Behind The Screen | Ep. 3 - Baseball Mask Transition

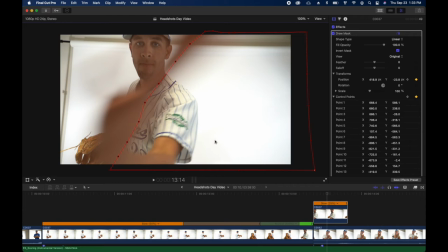251s
And again, everything inside of this enclosed red line, that is gonna be the next clip as it comes through.
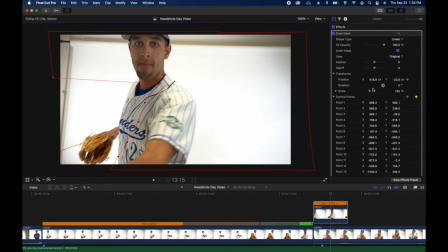259s
So there, his hand is completely out of view. That's the last frame in the mask. We're gonna take that.
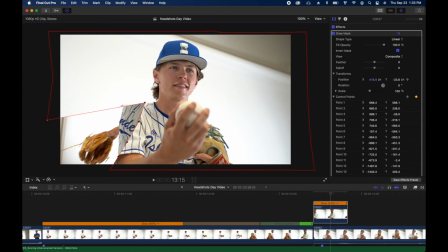266s
And here, look, you can see I clicked on composite and you can see exactly what I mean, how this, everything enclosed in the red area is the next clip. It looks kind of trippy if you've never seen it before, but that's just a really good example of what it looks like.
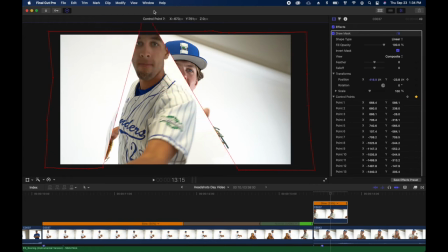281s
And see, I've got that last point and how I can basically drag between the clips.
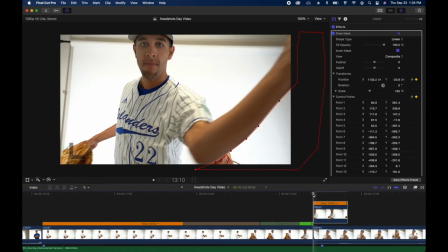289s
Obviously I don't wanna do that, so I'm gonna take that back to the bottom. And if we go frame by frame, you can see how the red lines change. Oh, we gotta fix that right there. You can see how those lines change thanks to our keyframes and our control points.
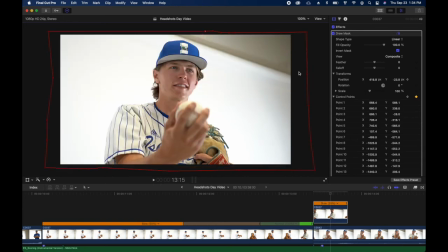306s
Again, this is a very tedious thing.
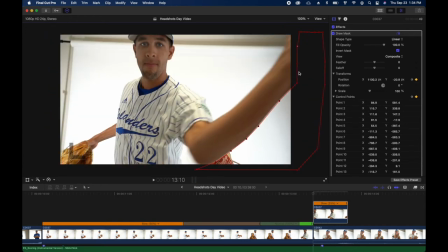309s
It can, you know, a lot of times whenever we're editing, a 2 second clip can take up to 2 hours to edit. What we're gonna do now is take this little feather effect, set a keyframe at 10 and the fall off at 100.
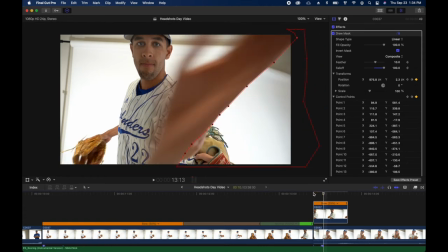327s
What that means is it's just gonna help
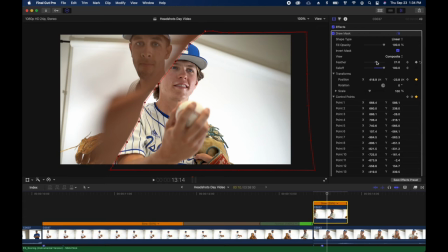333s
blend the actual break and clips together really well.
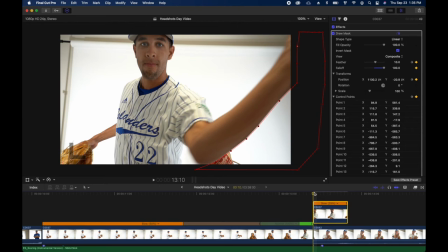338s
So it's gonna look a little bit more natural, better than just a sharp mask. Something feathered is gonna have, it's gonna kind of look like a dissolve between the clips. I don't know if you could see that happen right there on the bottom right, but it just gives it a softer look and it looks a lot better.
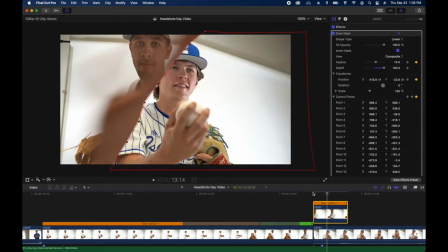355s
And so as you can see, we go frame by frame. It looks like Cash's hand is gonna wipe JT into the next clip.
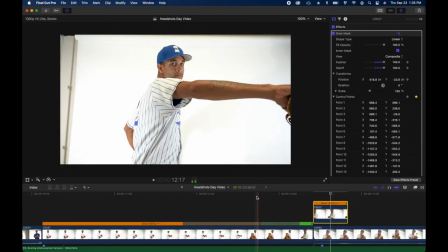366s
So next clip, Cash's hand pulls it in and it's no more Cash, just JT.
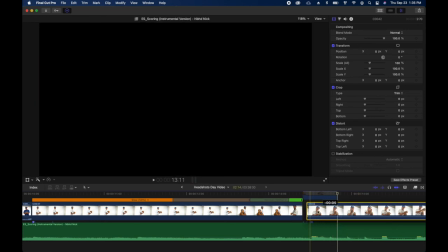375s
So we'll go through, make sure that looks good. And we want JT to appear
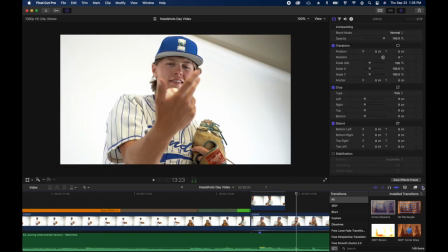384s
right as he's kind of tossing this ball up. We don't want to add that cross dissolve because it'll make it look a little funky.
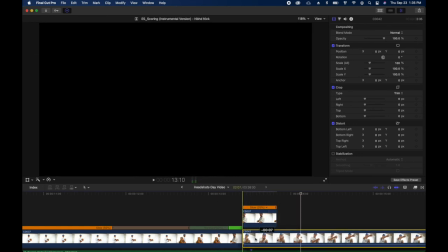391s
So right there, doesn't look too bad. Right there.
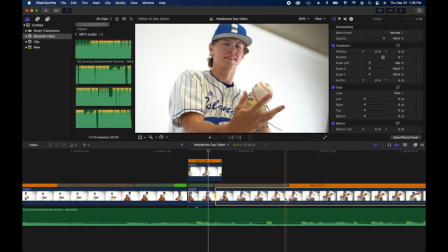397s
That's it right there. As he's tossing this ball up, we're going to now go over to that part where we want it to slow down.
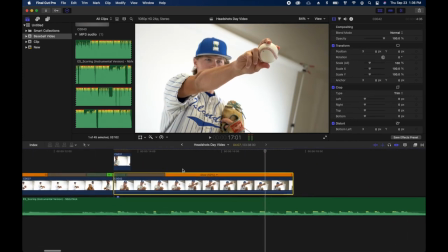405s
And we want that cool slow motion effect where JT's tossing this ball and pointing it at the camera.
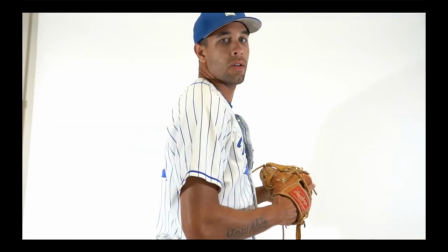411s
So let's go full screen. That's what our effect looks like in real time in the video.
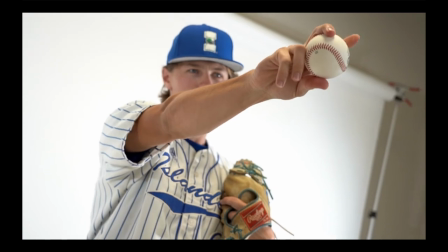417s
Obviously, we're gonna go back to it. We're going to, we've got some music added. And then I think the last thing that we just need to do is add a sound effect. So that way it's not just a blank, like white. By adding a sound effect, it's gonna have a little small whoosh just to kind of emphasize the movement. Whoosh, like, excuse me. It sounds kind of silly, but trust me, it makes a big difference. And yeah, so now let's go ahead and look at the final product and let me know what you guys think.
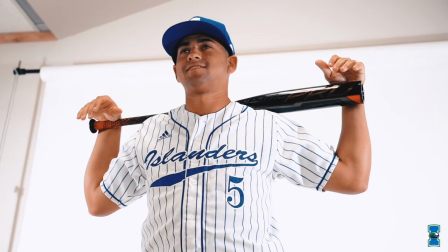462s There he is. Turn your body slightly at an angle this way.
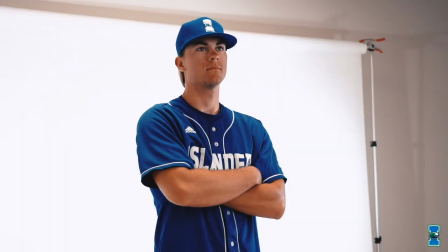467s And turn your body over in this direction.